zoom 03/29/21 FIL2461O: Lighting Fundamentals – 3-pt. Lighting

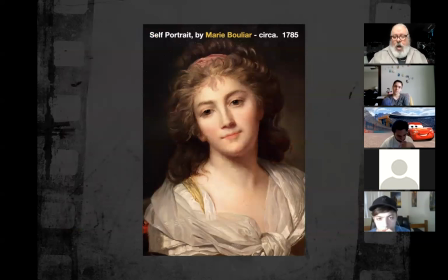Here's a self-portrait by Mary Bouillard from 1785. Full in the face, no Rembrandt key here, right? This is a beauty light, right? It's right over the top of the lens. You can see the highlight from the light source in her eyes, reflecting back at us.
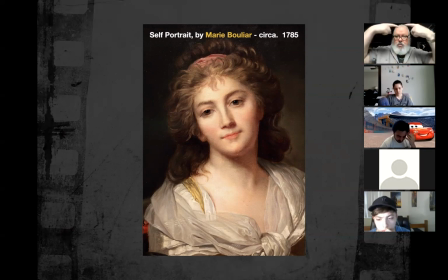The shape of the face is defined by the cheekbone and the chin. It's very heart-shaped, very feminine shaped because of the position of the key light. It's not off to one side, creating a golden triangle. It's equally balanced right over the lens so that the cheekbones are symmetrical.
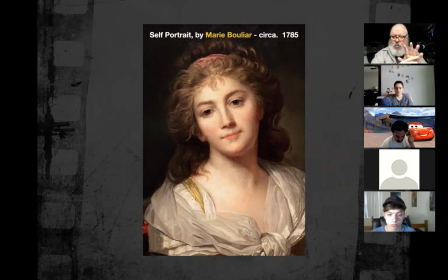Part of the psychological aspects of beauty perceived by the onlooker is the symmetry of the face, right? And the hierarchy top to bottom, creating the angular heart-shaped structure to the jaws and cheekbone, right?
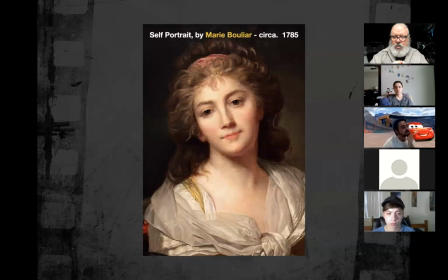This is beauty lighting, classic beauty lighting from 1785, again, without electric lights.
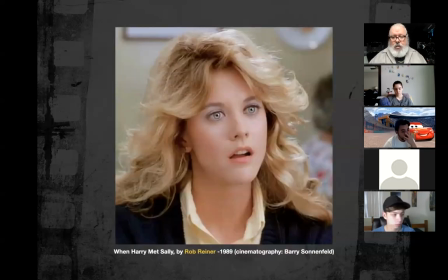And here's something reminiscent of that kind of lighting from 1989. Barry Sonnenfeld in Harry Met Sally. It's much broader and more open because it's a comedy. And in this scene, I think it's the scene where she does the orgasm in the sandwich shop.
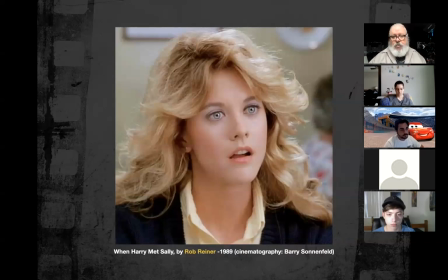So she's talking with this guy she really likes, who's been her friend since her early days in college. And they meet from time to time, and they have lunch and they talk and they have a good time. And yet they never seem to come together as a couple. And so the whole comedy is, will they or won't they? Will they or won't they, over the course of several decades?
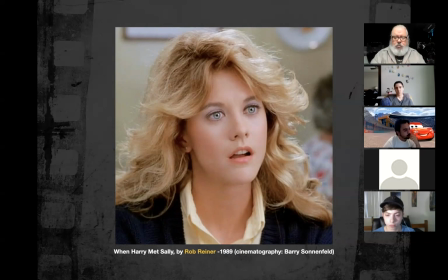And in this particular scene, I think they've graduated from college and it's been like 10 years since they've seen one another and they're catching up and so forth. And so Billy Crystal, who plays Harry, is kind of seeing her with new adult eyes. And, you know, so we see her as this beautiful, young, developing woman who's coming into her own.
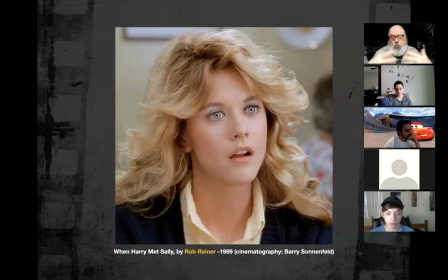And it's also a comedy, so we don't want really deep, dark, penetrating shadows. It just kind of goes against the grain of the tone of the film. But again, there's no real stark, distinctive directional key, is there?
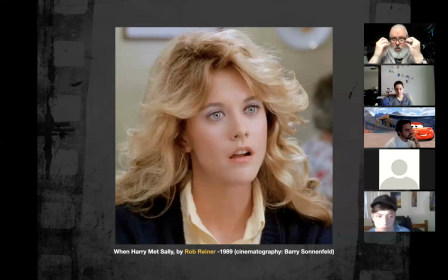It's coming from a beauty position. The highlight is in her eyes fully. That highlight denotes vitality, health, you know, intelligence, right? Seeing the highlights in the eyes. Balanced key light and a very high level of fill light.
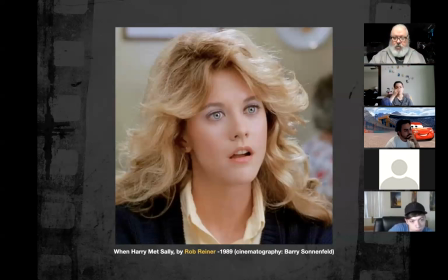We're going to talk about that in a minute to lower the contrast in the image so there's not a lot of hard shadows on her face.
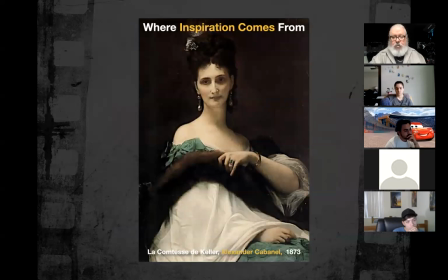Here's the opposite. The Countess de Keller by Alexander Cabanel, 1873. Arguably, you could say this woman is Rembrandt lit and in a very masculine way.
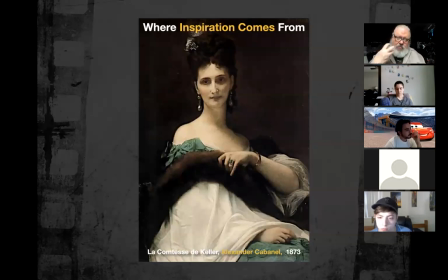And if I was to take a female character and light her in a masculine way, what might I be trying to tell you about that individual without coming out and saying it?
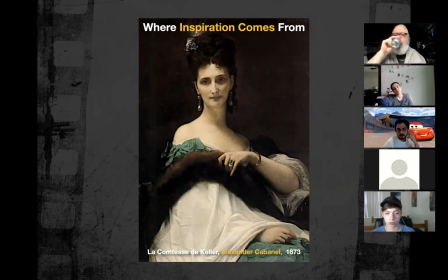In 1873, what's the cultural hierarchy in society? Favoring men or favoring women? Men.
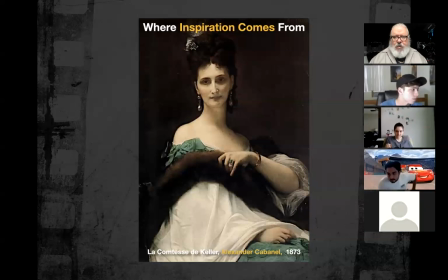1873, it's a man's world, right? 1873, you light a woman and paint her portrait with masculine lighting. What are you trying to tell people about the Countess de Keller?
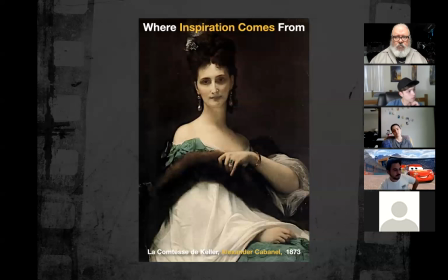That she's empowering. She's a powerful, powerful woman, right?
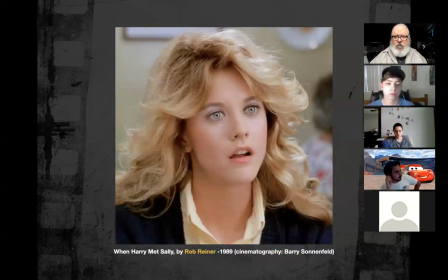If we gave her this kind of lighting, do you think anybody would respect her if she was the head of her household, the master of her own fortune, owner of, I don't know, maybe owner of slaves, owner of a lot of employees who work on, you know, at her company or business or whatever it is?
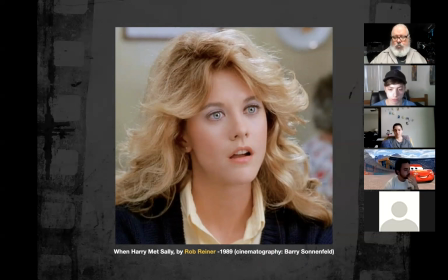She's in charge, right? But would you give her that kind of credit with that kind of lighting?